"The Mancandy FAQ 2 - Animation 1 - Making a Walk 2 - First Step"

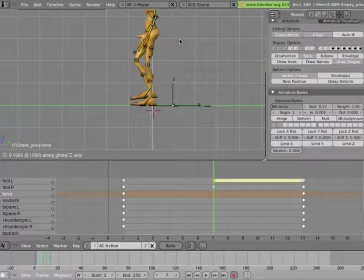And we really don't need to hit control for moving the torso and feet around when we're not in the two contact positions at the edges of the action. We only need to be really accurate in those two poses, those two contacts.
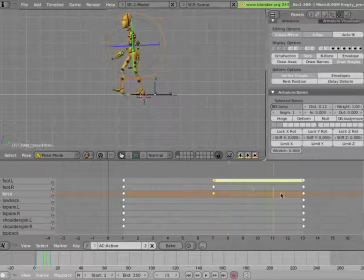But for the rest of it, we can play around quite a bit more. So now we have our step. Now it's still somewhat unrefined and floaty,
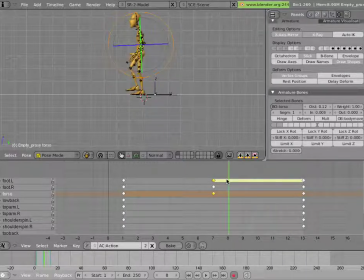but it already looks like a step in a walk and not a skate, just by adding those few keyframes in the middle for the pass position. And we can tweak it a little bit more and make the pose a little bit more readable.
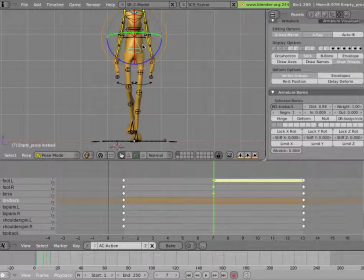So for instance, we know that the weight is definitely on the foot that's on the ground, so you can really shift that hip to weight the leg on that foot and sort of pull that leg a little straighter
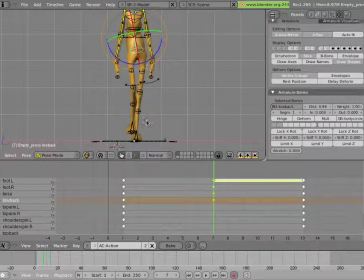so that back leg is kind of in a straight line and the weight of the character is on top of it. And we can oppose once again the motion of the hips with the motion of the back and shoulders so the character is on a nice curve.
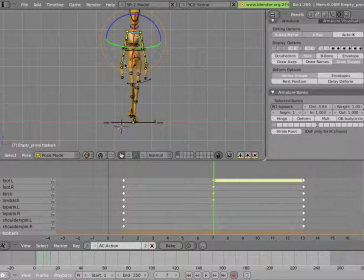And we can go on tweaking more and more poses in the passing position. I'm not going to do everything here, so we'll take less time making these poses than you normally would, just so we can get through the tutorial. But you can look and see, for instance, that the hands are twinning each other too much.
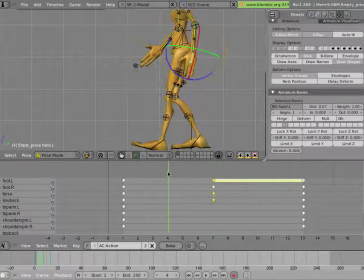They're perfectly symmetrical, and they really should be a little bit different, especially since they're moving in different directions. So we can basically delay the hands and the forearms from the upper arms to create that effect of dragging your hand forward as you pull it from the shoulder.
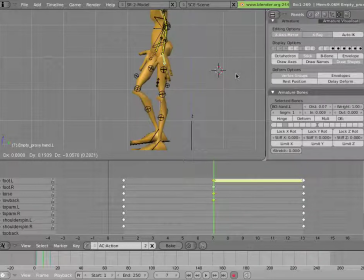So we'll do that in this case. There's probably a few other things we could try, but it's a nice, easy thing to do. And for the front one, we'll rotate it a little bit forward as it's dragging back.
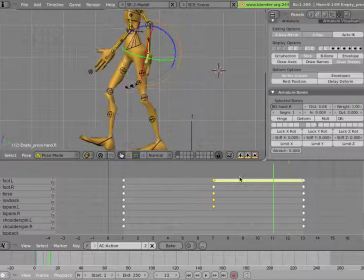And that'll make the pose read a little bit better, and it'll make the hands be more dynamic as they pass each other there in the middle. And the front view, we can also tweak it, like we could bring them in or out and,
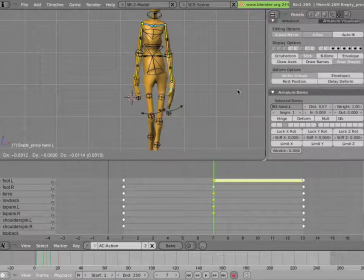change the attitude of the hands in the passing position a little bit. I'm just going to move them in just a tad so he's not too much flinging his arms out as he walks.
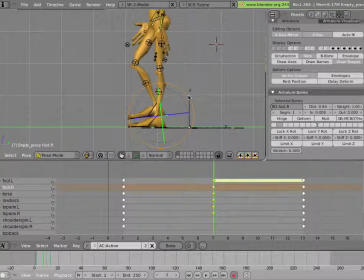You can also do things shifting the torso attitude, so you can look at the curve of the spine in the side view as well and tweak that. I'm going to keep the foot even lower down to the ground in this position, so the toe's almost scuffing the ground as he walks.
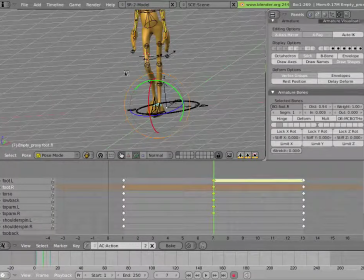So you can play a lot with the posing in this passing position to give the walk more character. So let's call that done. It's at least okay. So we can move on to the other poses in the walk.
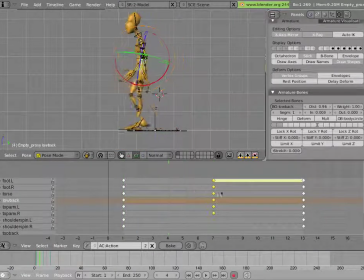And let's have a look at where we talked about having a down position. And you can see that at least the feet and torso aren't quite walking right.
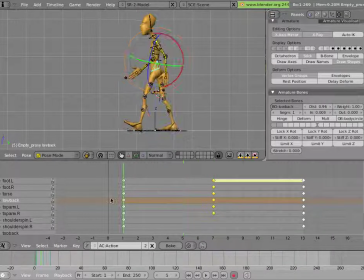So like the foot should be already all on the ground when the back foot is coming up. And the weight really is never settling here. And that back foot shouldn't really come up until the weight is settled. So let's make that down position,
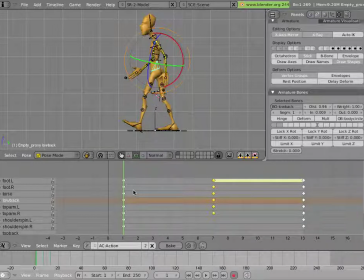and that'll have the weight settling on the front foot so that the back foot can be free to come up. And that's going to happen pretty close to the first contact.
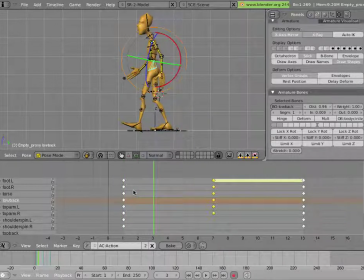I'll do a couple of keyframes away. A couple of frames away, sorry. So right arrow a couple of times, and then we get to the frame right behind it. And let's make our down here. We're going to cheat by copying some keys.
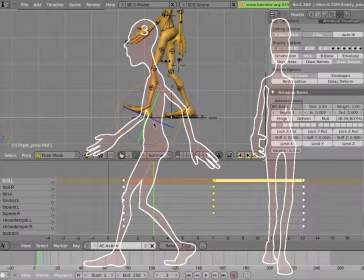So for the front foot, we can really copy the next key backwards so it's already on the ground. We can actually just move that or copy it. I'm going to copy it in this case. And make sure you have that control key pressed so you actually get to the keyframe itself and not right next to it.
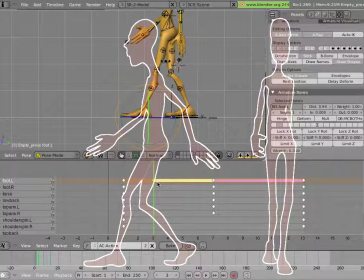And then click. And now we have our down pose for that foot. The back foot still hasn't quite come off the ground yet here because the weight just settled.
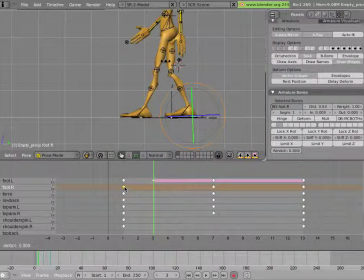So we'll grab the front key, shifty it, and grab it, and then make sure that we have the control pressed, and then click there. And so now we have time for the feet to settle. And now let's bring the torso down so we have a real down position,
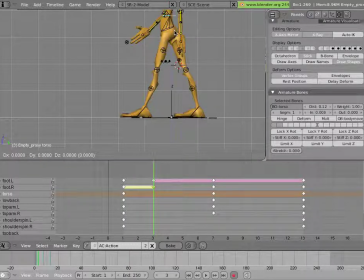and the weight is coming down on the foot now that we have hit the ground. Tweak a little bit where you want it. And so now we have a down position. And you see the torso is down relative to the contact and relative to the pass position.
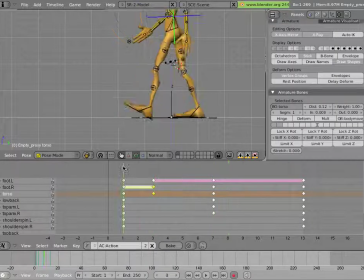And that's probably the lowest position in the walk. Well, now that we have a down position, the next logical step is to make the up position. And that's going to happen pretty close after the pass position as well.
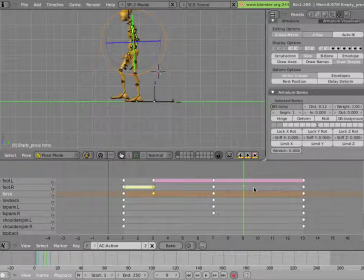So we can go two frames behind the pass position. And we'll make our life simpler by doing the foot and the torso at the same time. So we'll shift select them and then grab them and move them a little bit up.
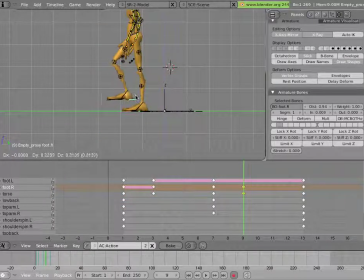And we maybe move the foot a little bit more by itself. And we can just tweak it and play around with it, really. And the hip is not going to be so extreme in this position.
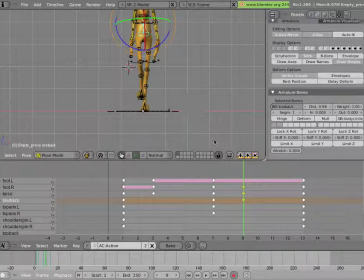Spinning it a little bit that way. And that's. Now I'll show you just some things we can tweak.
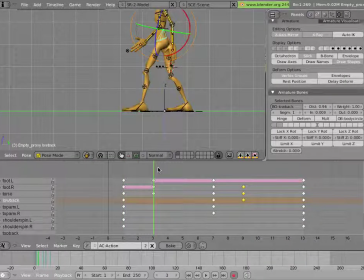If we look back at the arms, they're going to swing out at the extreme of their angle arc, really at the down position. So we can do that just by grabbing the hands and then pushing them out a little bit more extreme in that position, and maybe pulling the back arm straight and backwards in that position.
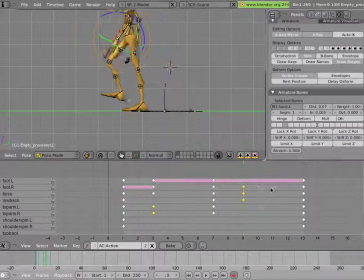And so now we have an extreme swing in the down position. So if you play it back, we'll have a one-step walk, and escape stops the playback forward, so I can hit Alt-A escape a few times, or scrub it,
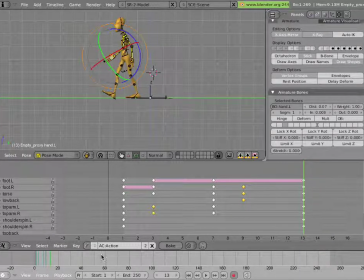or I can change the end frame of the animation by hitting E in the timeline editor, and that will make the end frame be where the timeline currently is.
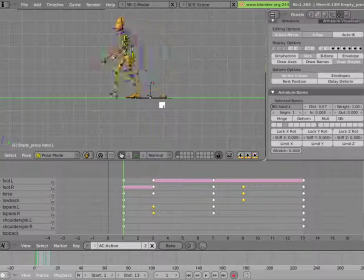And so now Alt-A will play back between those two positions. And it looks a bit strange because right now he's just popping back and forward between them. So let's save our work.